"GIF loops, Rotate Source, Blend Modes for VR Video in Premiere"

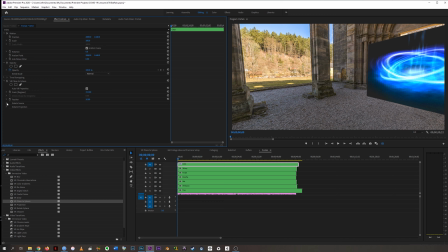721s
So last time we were using rotate projection a lot, but this time I'd like to introduce why you might use rotate source. And for that, I'm going to try to align these portals along some of our architectural lines.
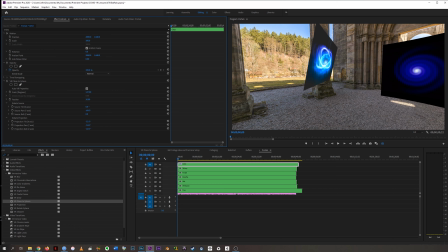742s
So now this is a funny job. You know, you've got to sort of work with all of these options at once to see what we can do.
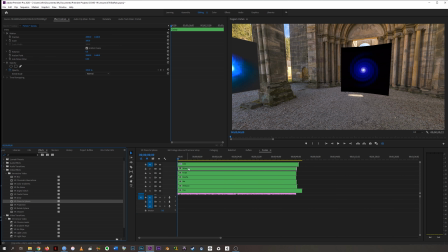761s
But, you know, it's one thing. Here we might be able to actually just like tuck this in into that space.
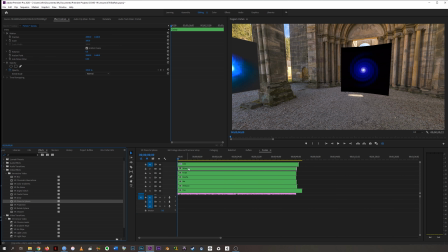780s
Another one, perhaps we
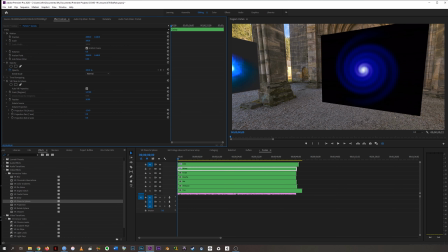791s
bring over and see if we can get on a diagonal somewhere.
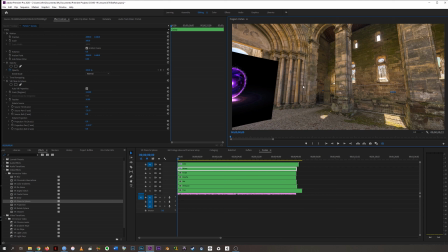800s
Yeah, like if I want that to align along there, I will never get it to do so just by rotating around here. I'm going to have to swing it out this way and then there. And now it looks a lot more like it's in that space.
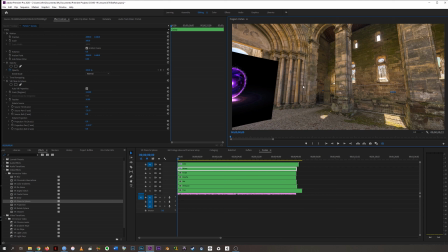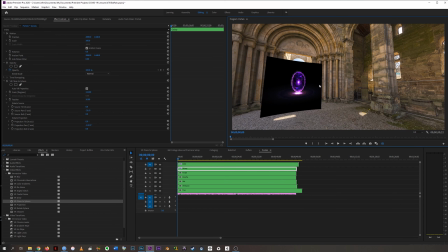823s
And so I'm going to do that and find little kind of like architectural homes for all of these portals, right? This one might actually be the portal that goes in that doorway.
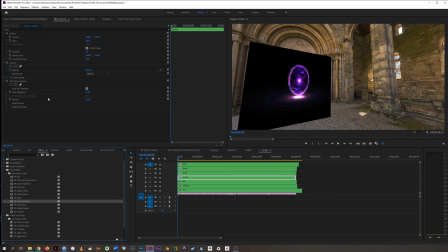843s
So let me make that happen and then we'll talk again.
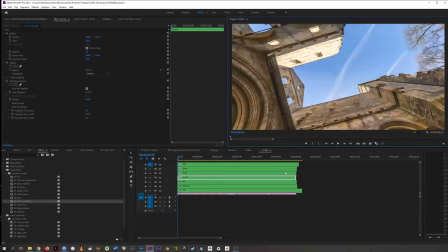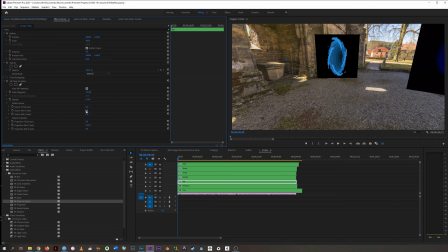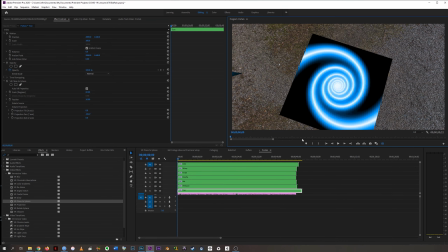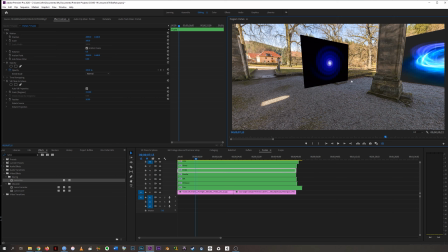Now, in my case, the one other thing I'd like you to be aware of is all of these
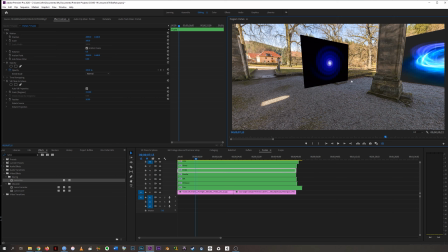880s
screens now look very screen-like. You know, it's like someone dropped a billboard into this space. And we can create a kind of faux 3D effect by using that
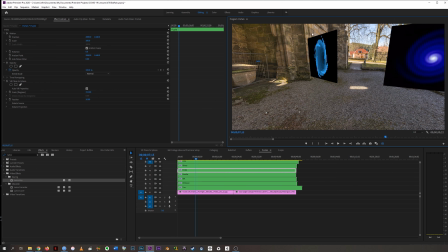893s
rotate source like I have here and here to kind of make them appear like they're sitting
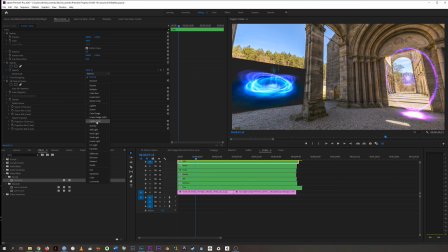901s
in space at an oblique angle. But if we don't want some of these to look like billboards, if I actually want them to feel more like a magic portal, then a quick way to try to blend these things together is using the blend modes
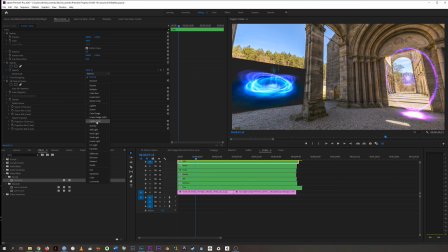918s
that change how light and color are handled. So in my case, I have a lot of images that have dark backgrounds, and I'm going to try some of these.
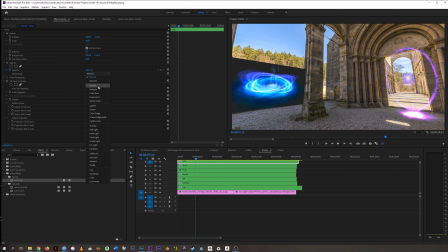934s
See this little, like, these are kind of broken into categories here. The first ones here all make the colors kind of darker. they prioritize the darker colors.
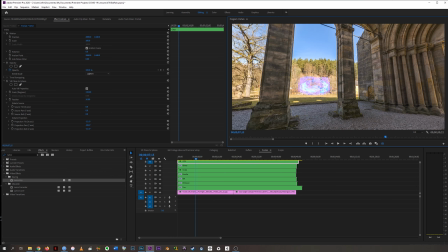948s
So I'm going to try the lighter colors and see what we have to work with.
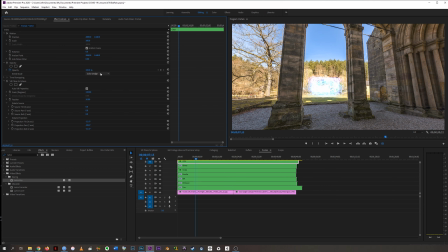958s
Each of these handles color and light a little differently. Some of them are going to be better or worse for different footage.